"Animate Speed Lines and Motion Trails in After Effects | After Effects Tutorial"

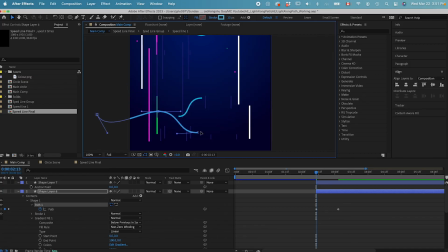16:37 to start slower. And then maybe around here.
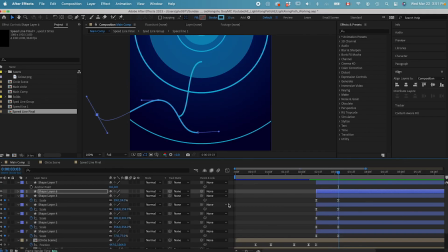16:43 Yeah, I think that works. It's subtle, but it's gonna add some interest.
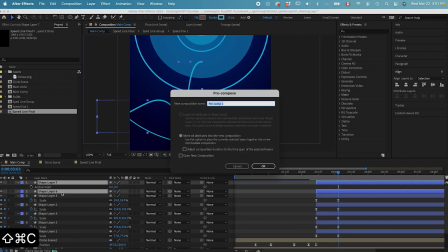16:48 Now I need to do is Command Shift C to pre-compose these two lines.
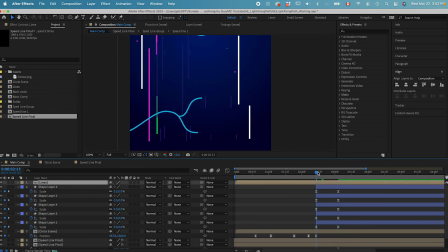16:54 And then make sure we cut it over here. Command D, hit S on the keyboard, change the scale X axis to -100. So we have a duplicate to make it symmetrical.
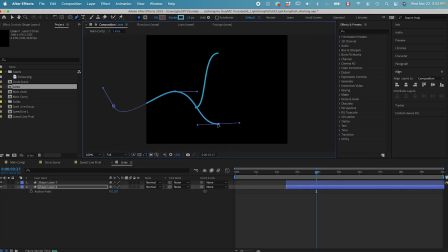17:11 Now I just need to make the line at the bottom to be longer.
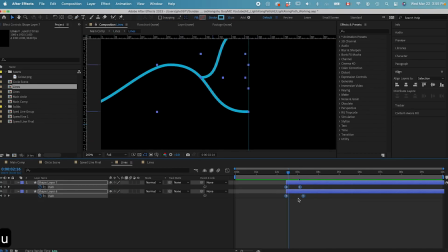17:20 Now I just need to go inside and change the animation to give it a little bit of energy. So the curve is gonna be something like this. Yeah, that works.
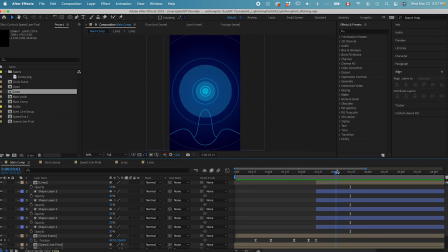17:36 We can cut the animation when this stops around 3 seconds here. Hit N on the keyboard. Let's preview this one. I think overall it looks pretty good. The last thing I want to do is to add some glow effect.
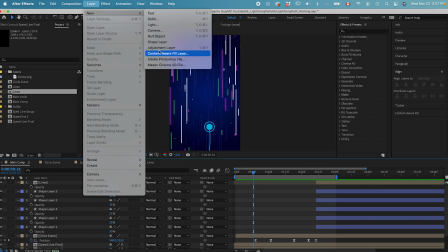17:54 Let's go to layer, add new. Let's put in a adjustment layer.
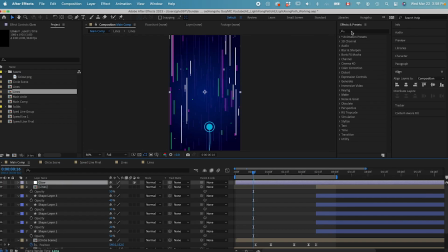18:00 Name this one glow. We can do a Gaussian blur. Maybe change it 20%. And then let's add in a curve. And drag the curve to give it more contrast.
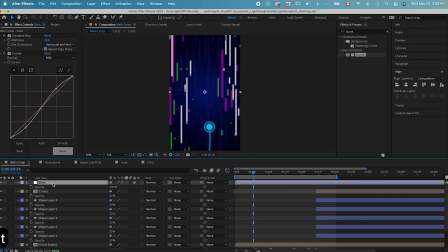18:17 Like that, and then change the adjustment layer transparency to 20% or 40. So you can see the before after. If I turn on this adjustment layer, it gives a little bit of glow onto these lines and the whole scene.
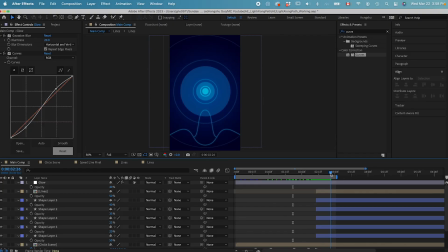18:38 It also gives a little bit more vibrance. And that's it, that's your final animation. Thanks for watching. Hope you enjoyed this video. If you learned something new, please leave me a like and consider subscribing to the channel. We will be publishing more After Effects tutorials like this every single week. In addition, we also have a free exclusive community where motion designers hang out and learn from each other. Click the link in the description to join our community. Looking forward to seeing you in the next video.